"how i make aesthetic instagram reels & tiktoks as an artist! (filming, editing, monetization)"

Like, they are there for you to use and analyze your followers, analyze what they like. And I know you guys like those sketchbook Reels, so I will keep making the sketchbook Reels. I'm going to show you a little sneak peek of my content calendar right here that I create on Notion.
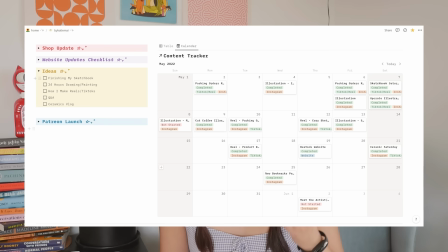4:32 This just gives me a rough idea of when I should plan to film, edit, and post a Reel. I don't really follow it to a T, but it's nice to have like as guidance, and it is a nice place to dump all your ideas. So let's start making a Reel. ready to film a reel slash TikTok right now. I'm gonna do like a sketchbook drawing reel today. I have a collaboration with Derwent colored pencils, and for this collab I am creating a piece of artwork using their beautiful colored pencils. So that is exactly what we're gonna do. I feel like I already have a formula that I like to do for sketchbook slash drawing reels and stuff. So I have a list of shots that I have in mind already. So I do want to get a shot of me like opening the colored pencils. I like to get a shot of like the materials I'm using in the beginning, and then a nice shot of the scene, and then that's when we get into all the drawing sequences, and then at the end the final reveal of the artwork. That's usually how my sketchbook reels go. Before we get set up to draw and stuff, I'm just gonna get all that extra b-roll stuff. These I can film really quickly because in reality it's only gonna be like 1 to 2 seconds in the 15 to 30 second reel.
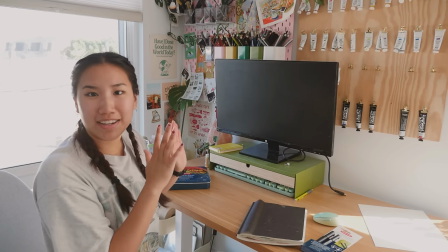5:49 I'm not going to do anything super fancy with this. Finding a nice spot with an interesting background and some good lighting.
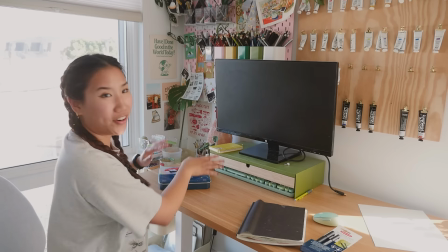5:56 So right here, this corner of my desk, it has like a bunch of art stuff which I think looks really cool in the back of the video.
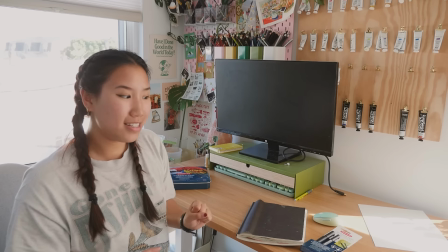6:02 And then there's also this window that lets in a lot of light. So my subject is well lit.
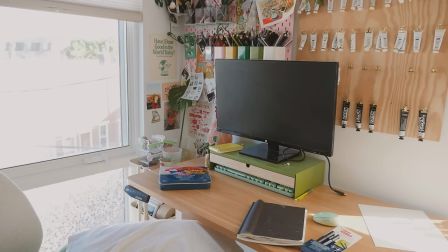6:10 So I'm going to turn on my salt lamp. Because I just like the vibe of the salt lamp, I don't know. My phone's been charging because it dies really fast.
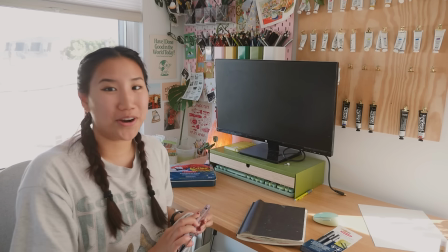6:18 First thing I actually always do is make sure there's no crease on my phone camera.
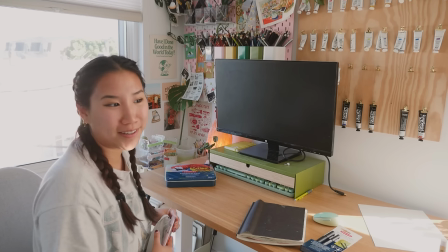6:23 You don't know how dirty it gets. Especially now that it's summer, I get very sweaty.
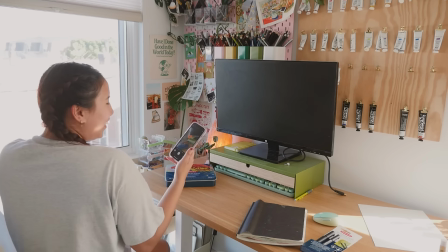6:29 My hands get sweaty, so it looks good. Okay, here is what it looks like on my phone right now.
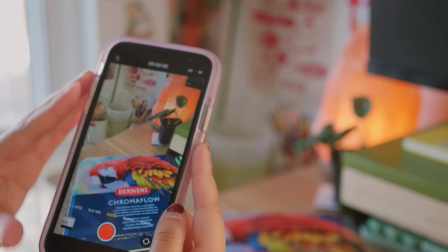6:37 I'm just gonna angle it slightly up so you could get a little bit more of the background here.
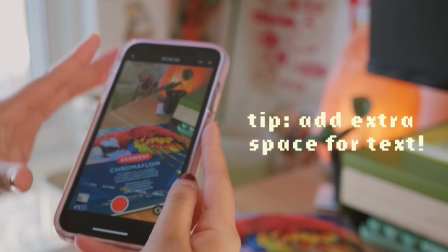6:42 I actually like to leave some blank space up here in case I have any text rather than just having it here and then the text is where my subject is.
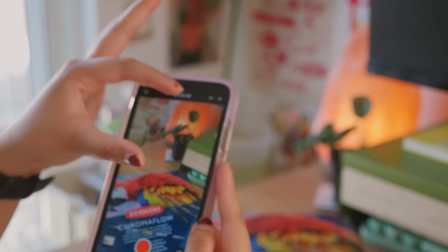6:51 I would much rather have like this nice space for any text I want to put.
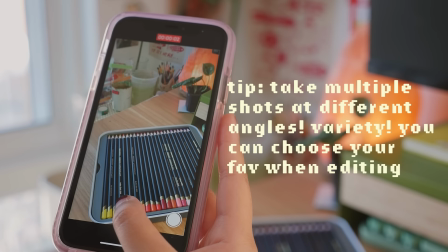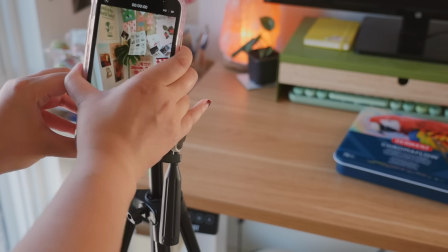7:05 My tripod is set up and then my phone just slides in it like so.
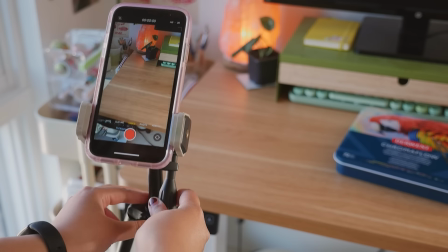7:11 I'm just gonna adjust like the height and stuff really quickly, maybe lower.
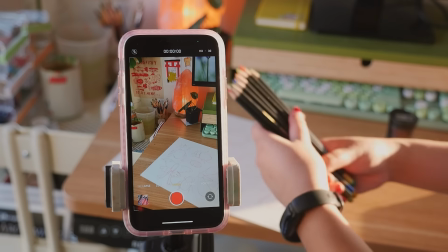7:17 All right, while I'm getting the first couple B-roll shots, let's talk equipment really fast.
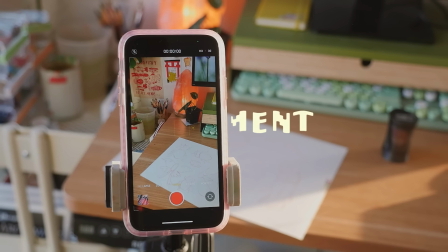7:23 You do not need anything fancy to start creating reels.
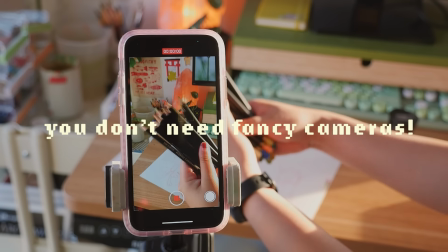7:26 As long as you have a phone that films videos, you are set to go.
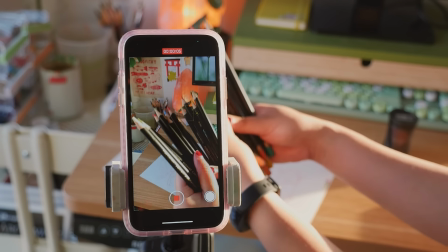7:32 I am using my iPhone XR. It's a little bit slow. It only has one camera.
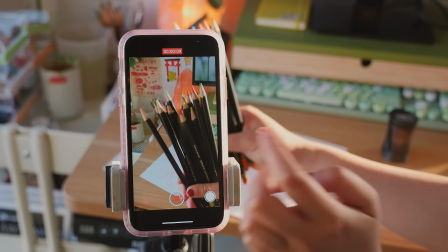7:37 It's not the most fancy iPhone camera, but it does the job,
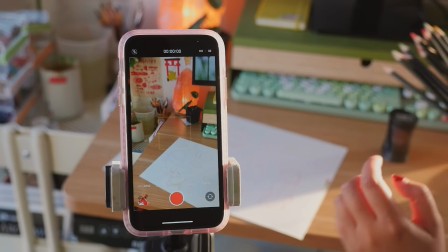7:41 and I haven't had anyone say that my video quality sucks, so I'm going to keep using my iPhone XR.
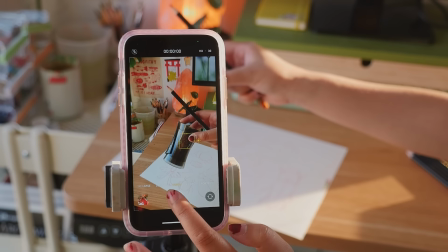7:47 If you are getting anything for making reels,
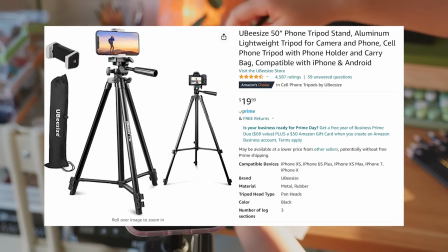7:52 I would recommend getting an iPhone or phone tripod like the one I am using here.
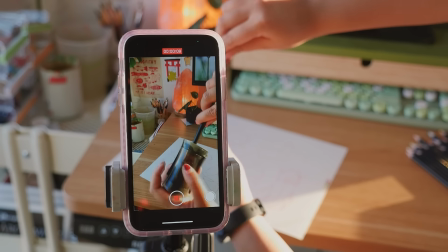7:58 It makes filming reels so much easier,
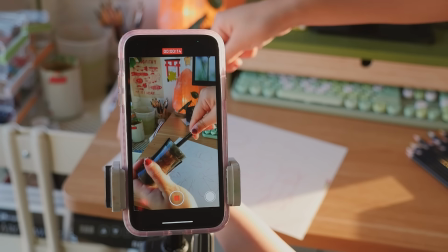8:01 and you're able to get really great angles that you wouldn't otherwise be able to get if you were like balancing your phone off an object or something.
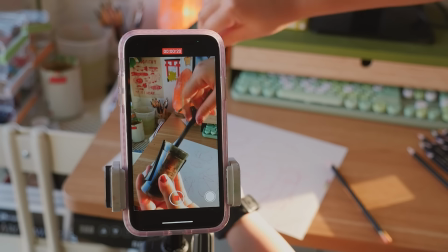8:09 So highly recommend an iPhone tripod like you see here.
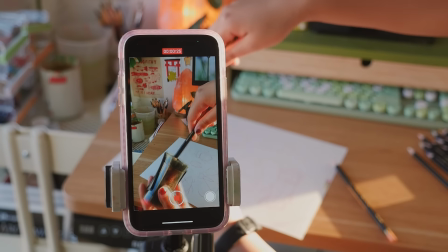8:13 I can just keep it still and move it around a bit to get those great angles.